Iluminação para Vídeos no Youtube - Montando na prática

Tem o P200 também, mas o P100 pra mim ele é bem válido pelos ambientes, pelos espaços Que eu gravo e já resolvo bastante coisa, ele tem um imã aqui Então dependendo da superfície a gente consegue colocar ele Já resolve bastante coisa, né? Bem simples aqui também a interface dele Tem um botão de liga e um botão de monos Carregamento USB E aqui a gente consegue mais intensidade ou menos intensidade Com o rosa agora Eu acho que...
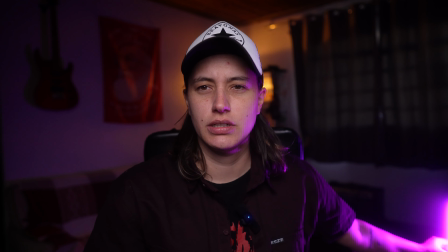11:42 Eu vou colocar aqui assim, ó Ele tem também um controle
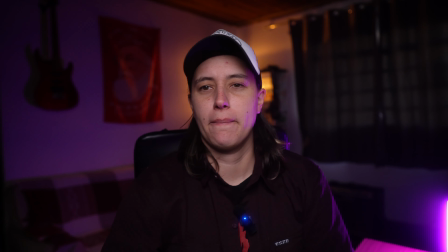11:51 Eu ia montar um pipé aqui, mas acho que nem vai precisar Eu acho que eu vou deixar ele aqui, porque ele faz esse recorte,
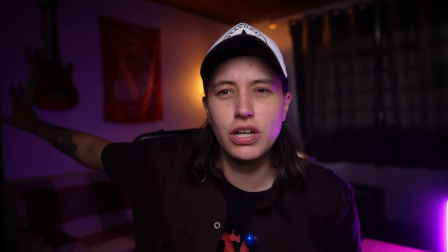11:58 né, esse preenchimento E ainda joga uma corzinha ali,
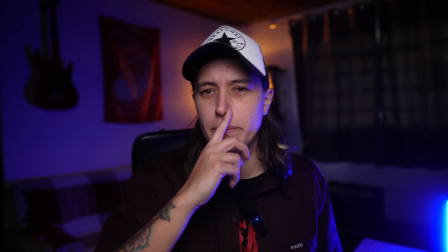12:00 mas eu não vou deixar ele no rosa Eu acho que de repente um azul pra contrastar com o quente ali
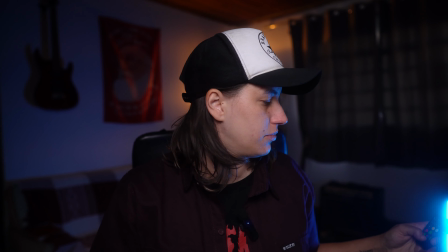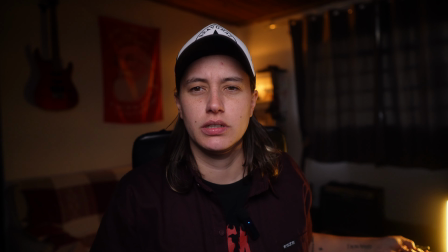12:15 Gosto, gosto dessa cor Aqui o verdinho
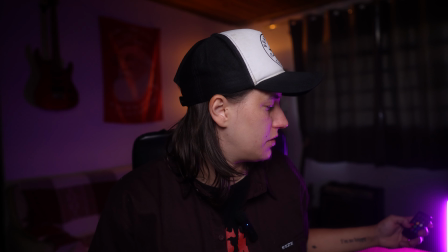12:22 Mas eu gosto mais também, mas eu acredito que fosse essa cor aqui
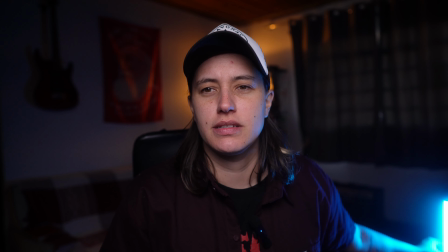12:27 Mais prussiano assim, já fica mais interessante, ficou mais fraco lá, né, ele não...
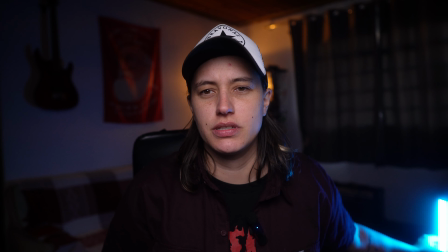12:36 Gente, assim,
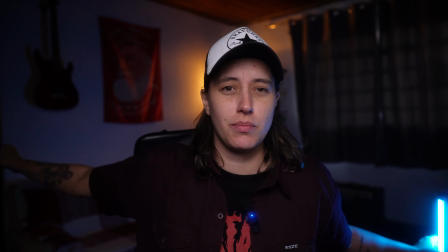12:40 né, já não fica um breu desse lado, se eu tivesse com outra bastante LED, eu ia acabar colocando aqui, eu gosto bastante dos dois, contrastando com azul lá,
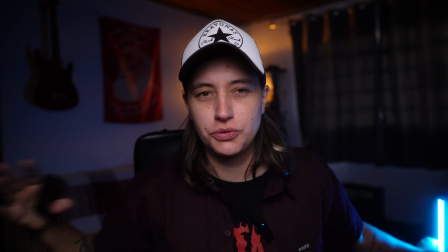12:49 não tem, né, cara, o Orange Tea, assim, todo mundo sempre gosta desse contraste básico, clássico, tradicional, sempre funciona,
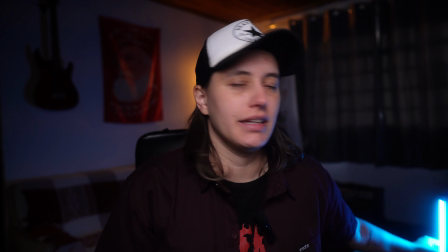12:57 né, cores opostas, complementares, então de repente assim,
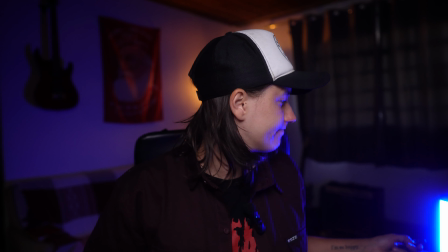13:04 esse é um azul aqui,
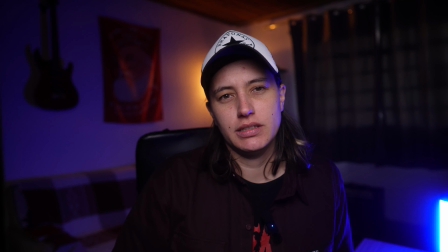13:10 de repente tá meio lá, esse já ficou mais legal,
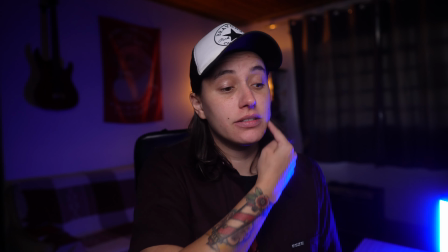13:15 ficou mais marcado lá, e faz um recorte aqui ó, faz uma graça aqui também,
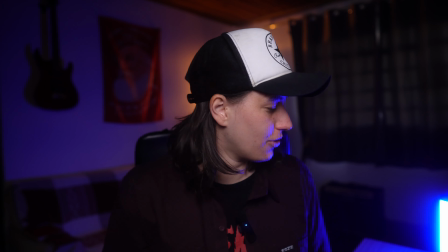13:22 Usaria sim, acho que esse setup já talquei pra gravar um conteúdo pras minhas chamadas de vídeo e tudo mais
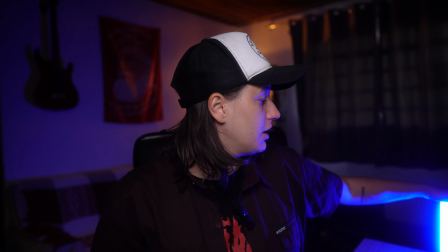13:29 Fixo, não preciso mexer muito, eu posso deixar aqui o LED em cima da mesa de lateral,
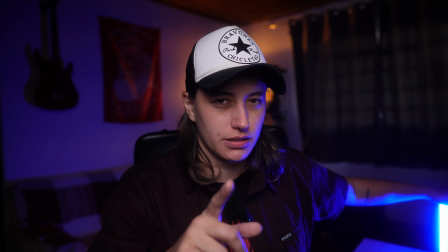13:34 até vazando um pouquinho, eu gosto de usar um pouquinho quando eu to com o filtro da CAD CONST, ele já fica aqui com esse...
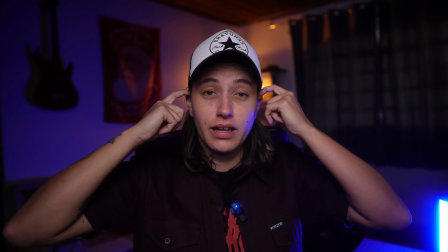13:43 Fica maneiro, acho que ficou legal, ficou bem básico É algo que eu replico sempre nos meus vídeos e sempre funciona, fica bom, é eficiente,
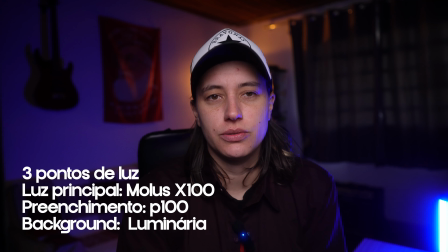13:52 fica bem bacana e você pode replicar nos seus. Eu estou basicamente com três pontos de luz, minha luz principal,
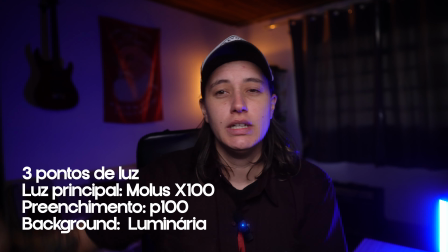13:59 que é o MOLUS X100, ele está em 2%, lá de fundo uma luminária qualquer,
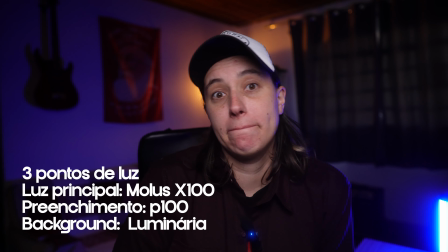14:05 e aqui do lado o P100. Então, com três pontos de luz,
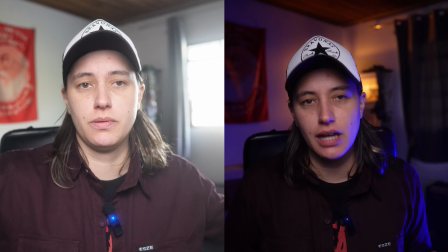14:11 a gente consegue fazer uma cena bem interessante em comparação inicial E aproveitar bem o espaço Por hoje é isso, basicamente é isso É isso que eu queria te mostrar, como que eu monta luz É algo rápido hoje pra mim, prático, porque eu já entendi do meu espaço Já entendi o que eu gosto de extrair na minha imagem E eu espero que tenha sido útil pra vocês o conteúdo que você possa replicar nos seus vídeos nos seus conteúdos, nas suas composições. Convido a se inscrever nesse canal, deixa teu like, me segue lá no Instagram, a gente pode trocar uma ideia por lá também. Dá uma olhada aqui nos links, tem várias coisas interessantes, vários equipamentos que eu uso, do P100, links dos lugares, dos sites, os links onde eu comprei, e os meus equipamentos vão estar sempre aqui na descrição. Beleza? Por hoje é isso, e até o próximo vídeo.